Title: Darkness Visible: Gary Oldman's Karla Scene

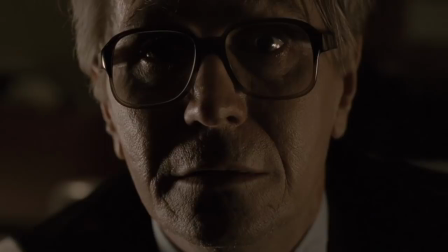Don't you think it's time to recognize there is as little worth on your side as there is on mine?
There's a scene sort of around about in the middle of the film where Peter Gwilm is at a low point and George Smiley takes him up into his hotel room and they have a drink and he tells him this story. Smiley elucidates what this is really all about. His alter ego in Moscow, this very, very indistinct character called Carla. He feels responsible, I think. This is his big trauma, his biggest failure in his professional life.
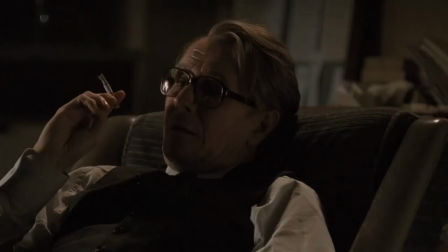The received wisdom was we'd have to dramatize this, we'd have to go into a flashback.
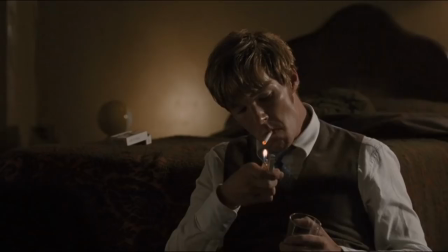It was Thomas in the end said, let's just have him tell the story, no matter how long it is, even if it's five pages of dialogue.
I met him once. Carla. In 55.
I think you can do a theater scene in a film if the text is good enough and the actor is good enough.
You have a wife, don't you?
You can bring Carl into the room just with the empty chair, especially if Smiley starts rather than just talking to Gwilym,
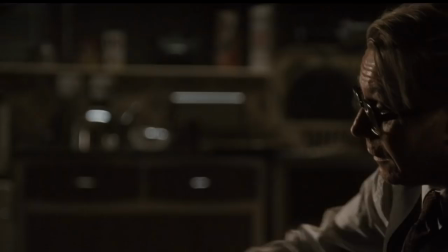starts acting out the scene and talking directly to Carl then.
I brought you some cigarettes, by the way.
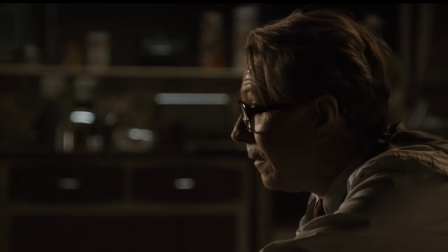Use my lighter.
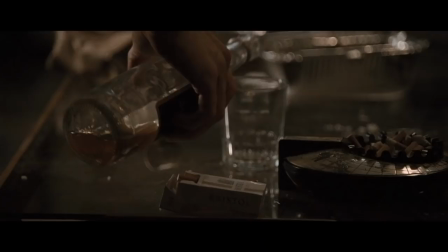it's the most i think george has possibly set in his life um but it's taken a bottle of scotch to sort of loosen him up they're drunk it's late at night and smiley uh confesses to
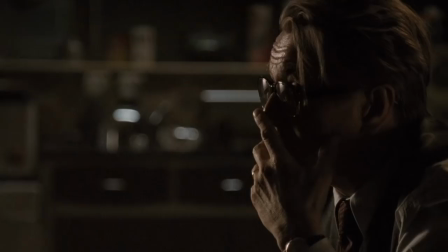having met him and given away far more than he should have done i should have walked out
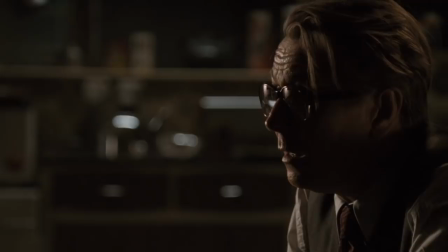of course but
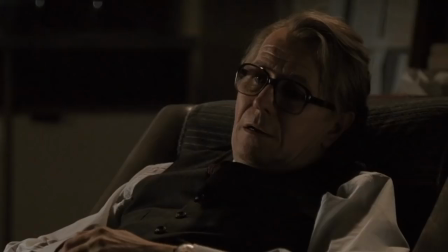for some reason it seemed important to save this one so i go on we should be with george all the time I give him the usual pitch.
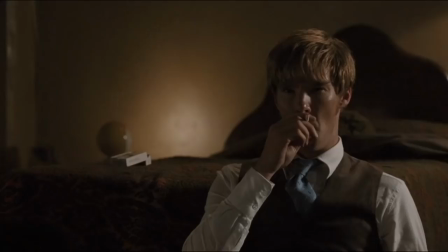Come to the West and we can give you a comfortable life.
I thought that the camera should be Peter.
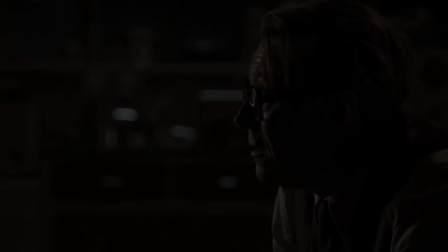He sees the old master getting drunk and starts to open up.
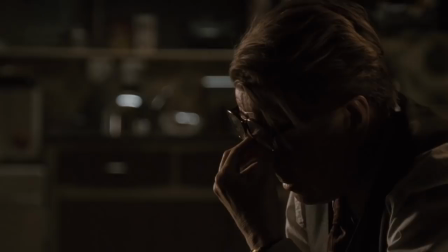I kept... ...hopping on about the damn wife. Telling him more about me than...
That had to be very intimate. We should do it very calmly and slowly coming closer and closer.
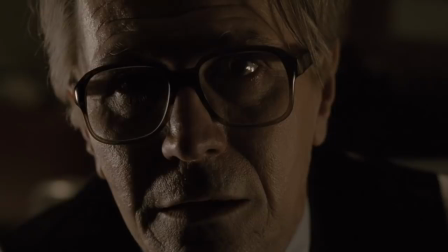We used a lens that we only used twice in the film, a 50mm lens that is almost behind his eyes.
We both spent our lives looking for the weaknesses in one another's systems.
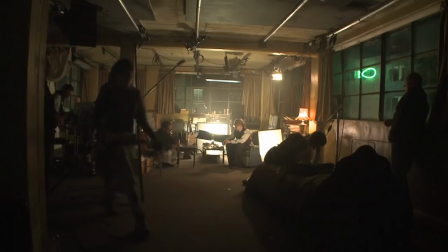It was such a hard moment for him. I needed to leave him alone a lot because he had to do it 20 or 30 times that day.
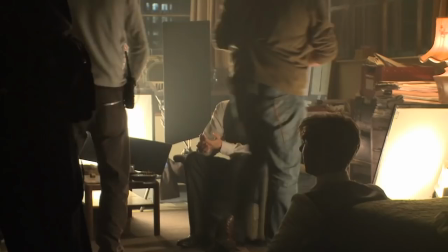What was astonishing was holding a scene like that with Gary's performance. I felt like I was the luckiest man in the world.
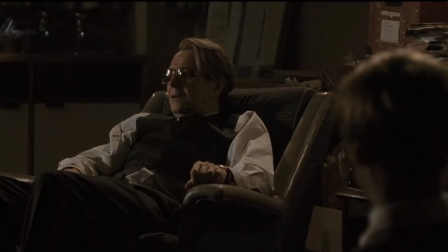I'm literally sitting in sort of space like a sort of pub or, you know, tiny studio theatre. And it was like, you know, a one-man show by Gary Altman. And I think Gary delivers this in a most subtle and beautiful way.
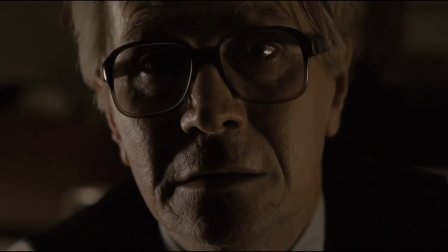It's a masterpiece.
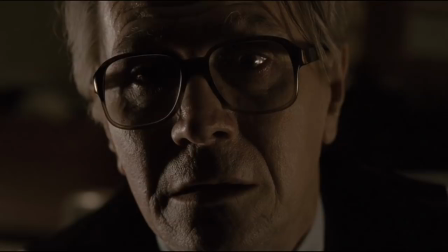Never said a word.